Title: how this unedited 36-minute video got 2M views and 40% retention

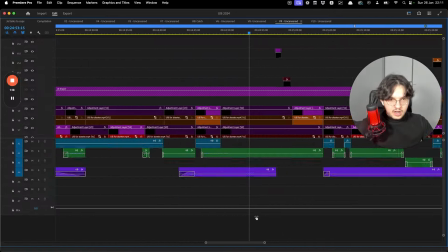[32:49]
So if I have like cuts off, so for example, right here, you can see that I have this hard cut on the music. It's because there's a joke happening, right? There's some kind of joke. Like for example, when Gideon said, or maybe you could do something else you can call audible, right?
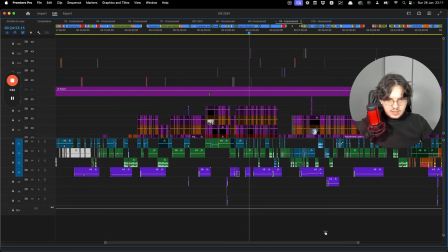[33:06]
That one, I don't know where that is. It's somewhere, but this is another one, right?
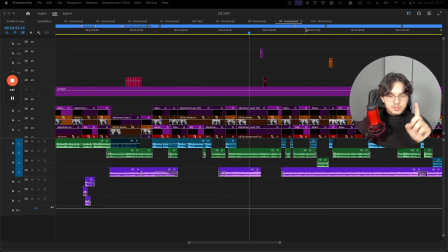[33:10]
And this is something I want to show you because
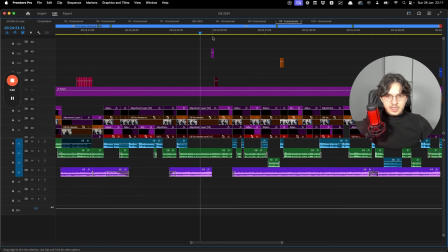[33:13]
having no subtitles for about 40 seconds here and then having one means there's a punchline. But better than that, I want to show you how powerful subtitles can be when you have another line afterwards.
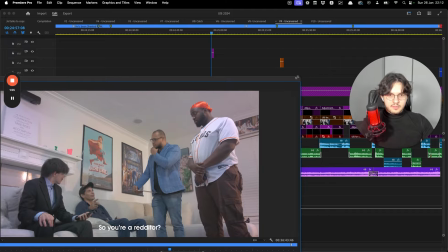[33:26]
So here you said, oh, so you're a Redditor, meaning that the punchline is Redditors are pedophiles and this is proof.
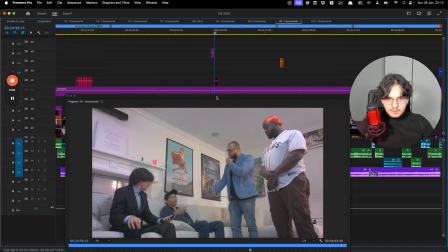[33:33]
But then right after he says, nah, I barely got it, dude. As in, nah, I've hardly got Reddit. Like I've kind of got Reddit. I've got like 25% of Reddit, which sounds stupid. And the guy says a lot of fucking stupid things throughout the entire video. And this can kind of add on, you know, it kind of adds on to that stupid persona I've got.
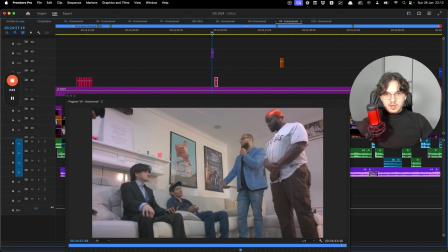[33:53]
But it kind of changed, like the punchline will change from, oh, so you're a Redditor, meaning Redditors are pedophiles, to,
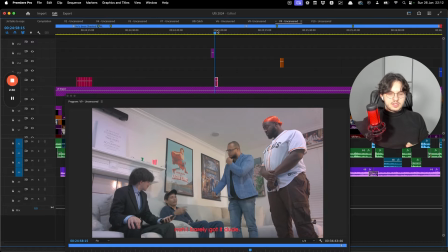[34:03]
nah, I've barely got it. So either way, he looks dumb. Whether that be you're a Redditor, you're a pedophile, or you've somehow barely got Reddit, right?
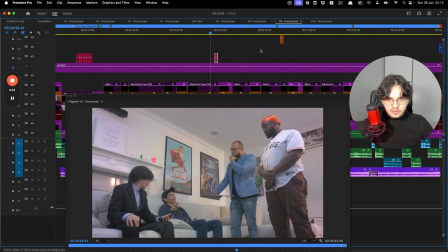[34:15] It has an NF whatever. So you're a Redditor? So, nah, I've really got it.
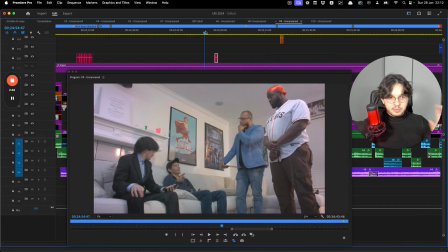[34:20]
Okay, sorry, it's a bit laggy because, like I said, big project file, but listen.
That Reddit has an NF whatever. So you're a Redditor? So, nah, I've really got it, dude.
But now let's say we take this away.
You know that Reddit has an NF whatever. So you're a Redditor?
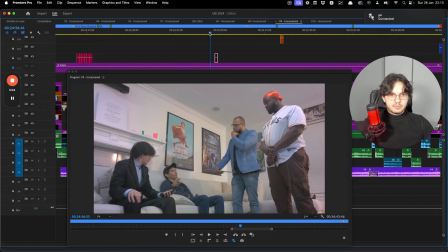[34:36]
Ooh, I think my thing's broken.
Whatever. So you're a Redditor? So, nah, I've really got it, dude.
So they'll focus a lot less on the, nah, I barely got it, dude. when you take away the subtitle,
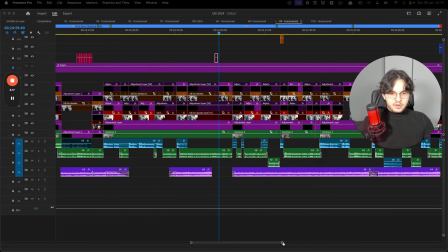[34:49]
which is why it's important not to have subtitles throughout the entire video, because a lot of these,
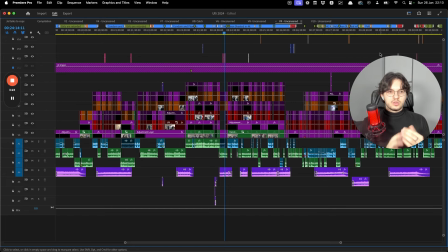[34:54]
when you include them, like it'll either be like, you know, you, Jid, or Skeet reading out some text that he has, which accentuates how horrible it is. You know, how the fuck can somebody say this to a 14-year-old? And it's just so strange. Or if it's not that, and people can tell, right?
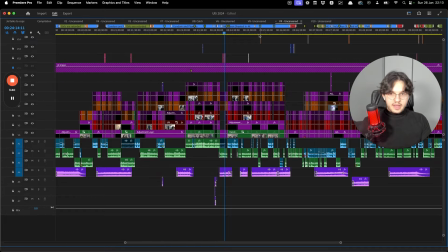[35:13]
But if it's not that, then it's going to be something like this.
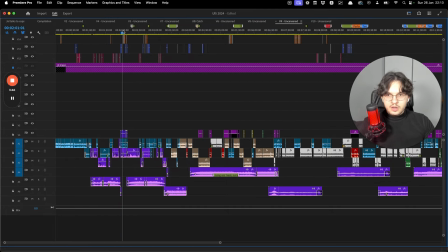[35:16]
So, for example, if we go to the beginning, where he says, yeah, so you hit pop some cherries.
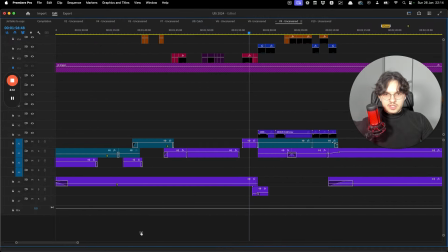[35:24]
I need to change this text, by the way. But yeah, let me show you what I mean when, just one more time.
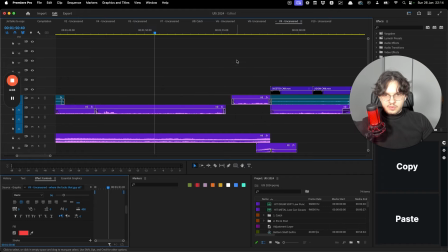[35:34]
Sorry, I really need to change this because I forgot to change it before. But yeah, so you can see here, these are disabled layers, right? And this means that I was planning to include them into the export, but there's a reason I didn't, and I'm going to show you that now.
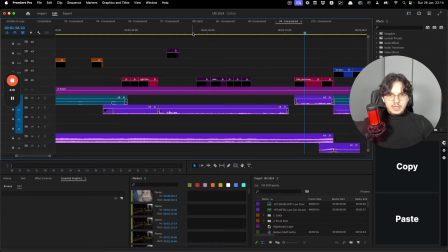[35:50]
So at this point, he's walking into the house, and usually you'd probably put text there, which I would include text. But the reason why I didn't is because you go through a good amount of time not having subtitles.
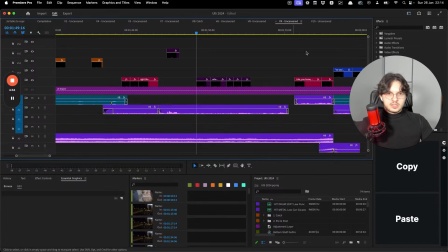[36:06]
And viewers are probably thinking, what the fuck, where are my subtitles? But when they do come up, you must think, okay, so this means something.
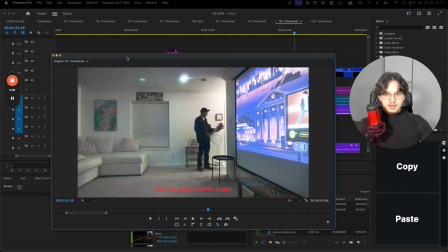[36:11]
Oh, sorry. This means something, right? And then they will dart their eyes.
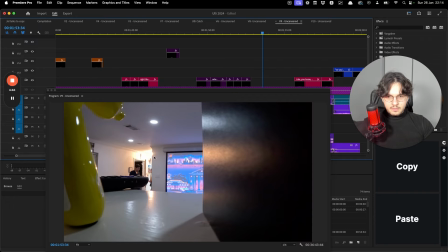[36:16]
They will legitimately dart their eyes from maybe to him or wherever the shot is, and then go straight down.
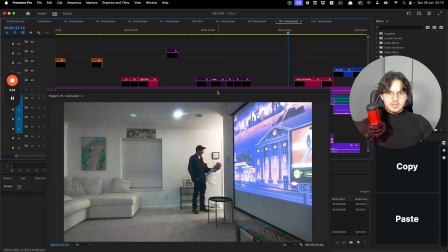[36:24]
And the reason why this joke works, I don't know if you picked this up, but the reason why this joke works is because he says here, where the camera's at?
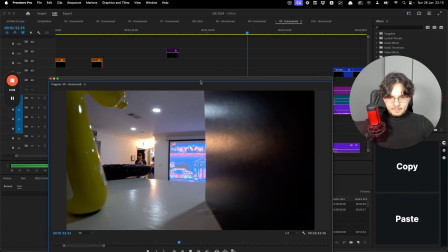[36:32] Where the fuck's that guy at that comes out? He's like, you know why you're here? Huh? Or like, oh, here you go.
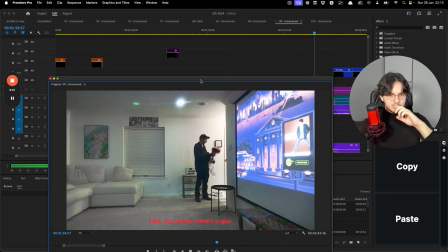[36:37] Like, you know, there's that guy where it's like, so you're here.
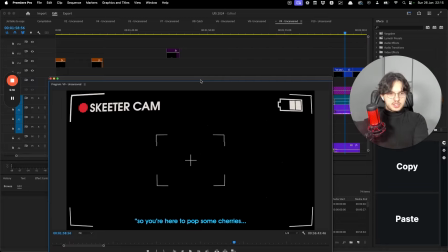[36:41]
Can you see that kind of contrast where he goes from, oh, where's that guy that comes out and he says, what the fuck are you doing here? And then that's what you'd expect him to say when you put the subtitle coming in,
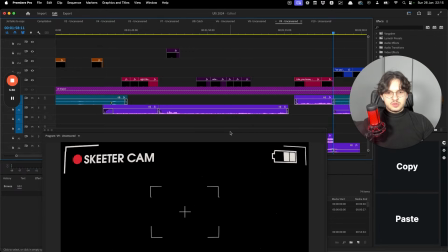[36:53]
but it cuts straight to Skeet saying, oh, so here's the bottom cherries are, yeah?
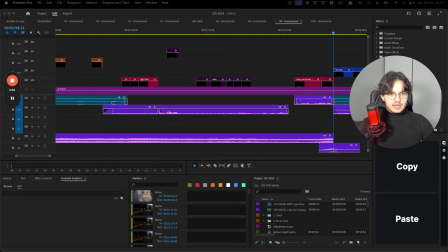[36:57]
Which is exactly what he said he'd do when he comes out. And then we have that exact entrance later on. Funny. Now, whether you got it or not, I don't know. But please tell me if you did pick that up. But yeah,
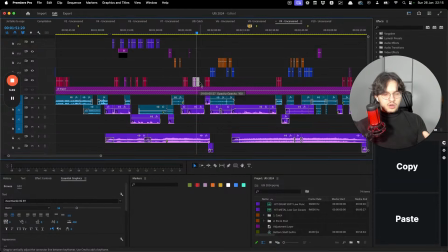[37:10]
it would have been a lot less funny, or people probably definitely would not have gotten it had I enabled these text layers and then you'd read this.
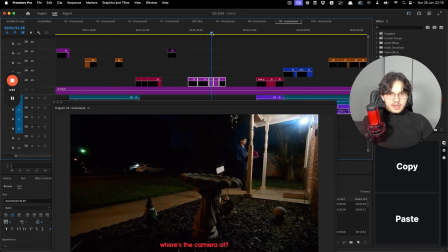[37:18]
Because then when you do need the text and it comes out and then we just go straight to more text, then it just feels like, oh, this is what subtitles do.
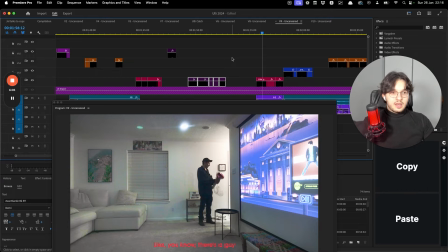[37:27]
There's nothing to expect here. Okay. Now, it probably sounds like I'm overthinking this stuff, but I sent this to people to see their reaction, and they picked this up. So it works, and I'm hoping it worked with you.
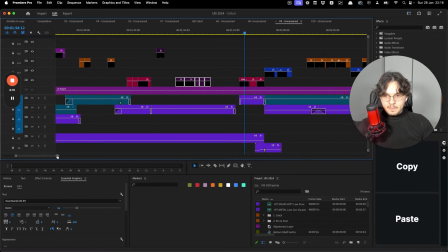[37:42]
Maybe like anybody else you sent this this file to. But yeah, there's a reason I don't have.
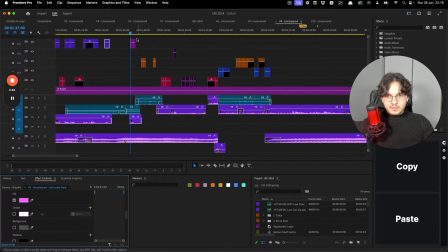[37:48]
But yeah, there's a reason why I don't have subtitles everywhere, and I thought I just wanted to point that out. Now, in terms of VFX, I'm not going to make this video like 10 minutes long. By the way, you can just speed it up at the bottom right corner.
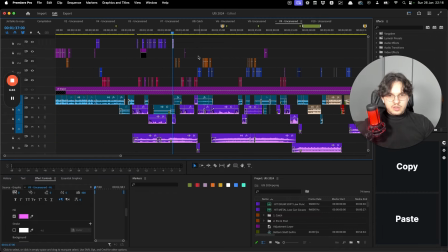[38:00]
Now, not a lot of VFX. The only time I ever really had to hop into like After Effects and shit was for these camera things. But apart from that, I don't really know what animations need to be added.
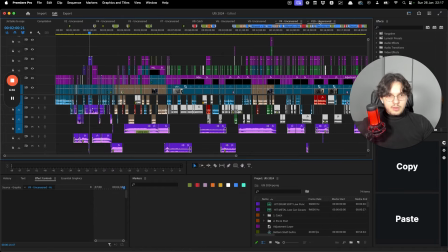[38:10]
I've done a lot of color correcting, but the problem is that the cameraman kept tweaking with the settings,
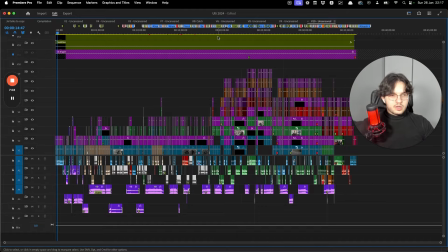[38:17]
whether that be audio or visual, like color settings. And it really, really, really made it hard for me to make decent color corrections.
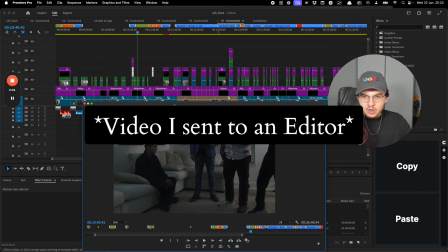[38:26]
So here's another thing, right? Look at the difference between this frame.
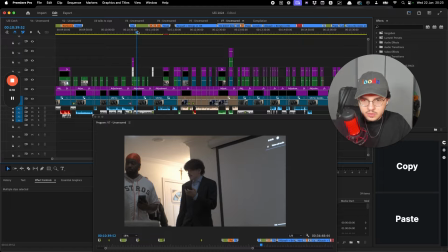[38:33]
So this one's a lot less zoomed in. This one is more zoomed in. Well, this one's just zoomed in.
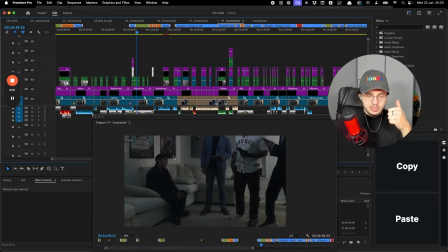[38:38]
Now, throughout this entire video, you won't see a single dynamic zoom. You'll never see a still zoom, right? You'll never see me enlarge in unless it's just like simple framing, right? But apart from that, you'll never see me like make match cuts or something like this, right? Not match cuts, but like, you know, you'll never see me make like jump cuts, right? So you can see this one's zoomed in.
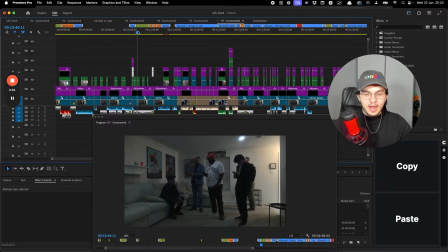[38:57]
Now, this, well, I can guarantee you, I'm so confident that the audience will pick up on this.
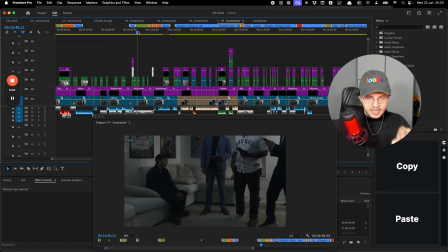[39:04]
This will make this joke 10 times funnier, right? So I'm going to play it from a bit behind.
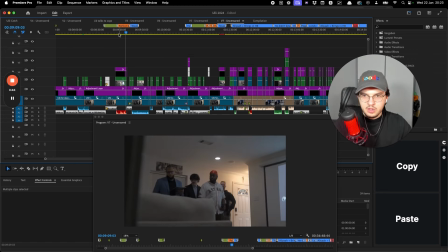[39:08]
I want you to watch the video and kind of pick up a feel of what the video is going to be like. So this is going to be 8:55.
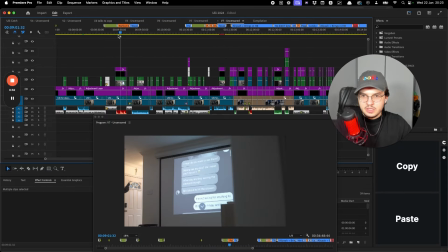[39:15]
This is going to be about 40 seconds of content. So I want you to just watch for like 40 seconds, right?
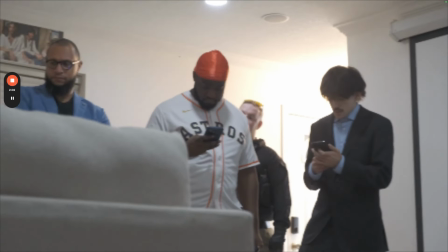[39:20] It was a guy, Jay something, that he messaged me. He's like, man, I'm over here fucking this one chick, and I'm fucking the daughter and shit.
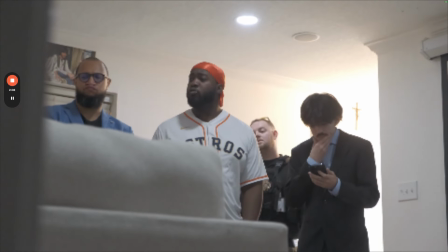[39:27] And the crazy thing. Wait, Jay, who? We need to add this into our investigation. What's his name?
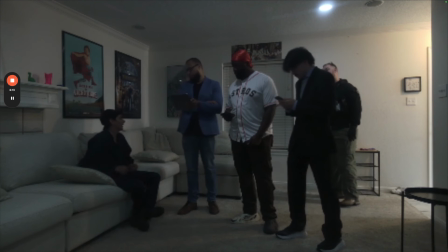[39:31] Man, I gotta look it up on my phone. But like, he literally like, I mean, he dodged it, bro.
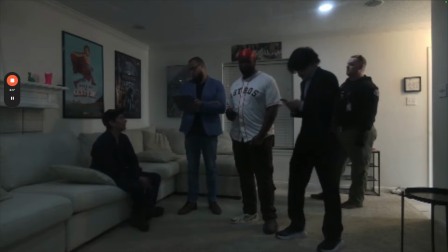[39:36] But I mean, I'll go ahead and show it to y'all, bro. And he's like, I'm fucking the mom, and I fucked the daughter and shit. But it's just you don't know his last name, just Jay. That's why I was trying to. No, it's right here, dude. Look, I have a phone. So
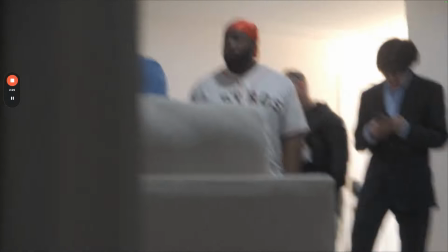[39:47] I can show y'all? So I can show you? I mean, we'll get to Jay later, but Yeah. we need to put a pin in that.
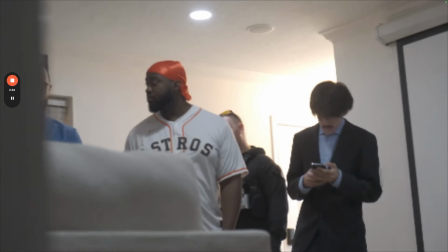[39:53] So Jay.
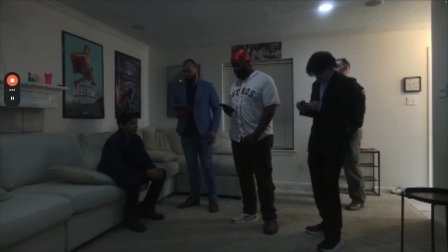[39:54] So it's some dude that he had an account, and then he's like, oh, fuck the mom, and then fuck the daughter and shit. I was like, man, what the fuck, bro?
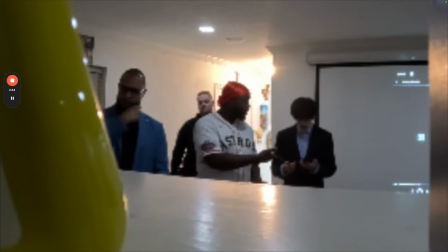[40:02] It's like, So you didn't know, right? I did not know that, man. Oh, can you read that for me real quick? I'm wondering how you're going to pull all this off.
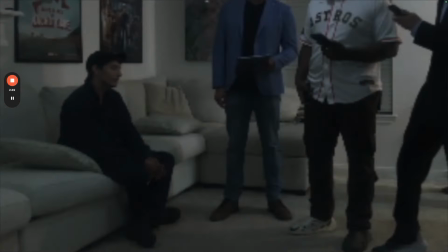[40:07] How are you going to keep me a secret until you're Man, 18? dude, that's what I'm trying to figure out. Your parents are going to think you might be a lesbian.
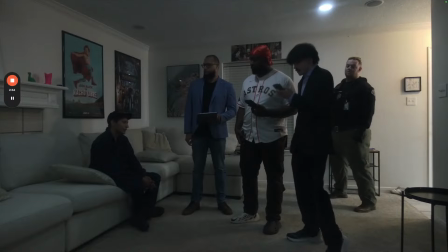[40:13] Yeah, that's what I was thinking.
Funny. That's funny.
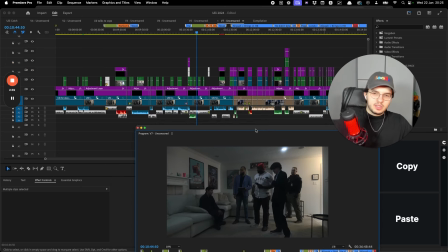[40:18]
Okay? Okay, alright. Granted, you've missed about 10 minutes of the video. So if they've gotten this far, you'll understand. But point is like, this guy yaps a lot.
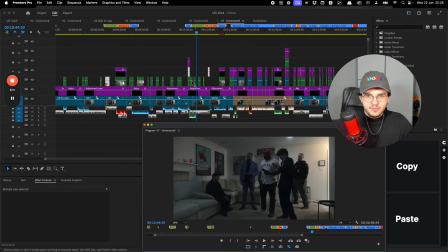[40:28]
He makes so many excuses, right? So for him to be like, for him to just like continue to yap and not know what he's saying, who responds like that?
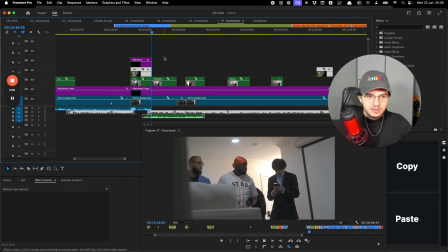[40:38]
He's reading out a text that he sent to the 14-year-old saying, I'm wondering how you're going to pull all this off.
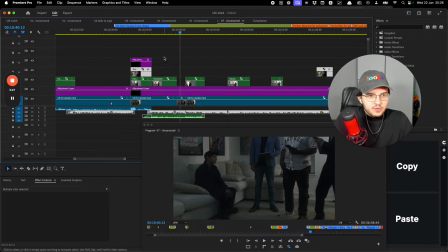[40:44]
How are you going to keep me a secret until you're 18? Man, dude, that's such a fun... Texting a 14-year-old saying like, how are you going to keep me a secret for 4 years, right? And his response is...
dude, that's what I'm trying to figure out.
That's what I'm trying to figure out. And it's zoomed in. Funny, okay?
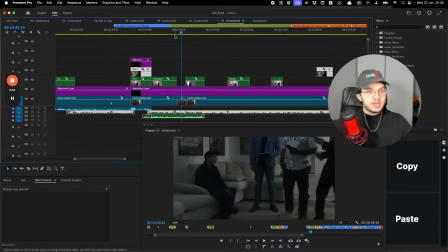[41:04]
Now, the reason it's funny is because...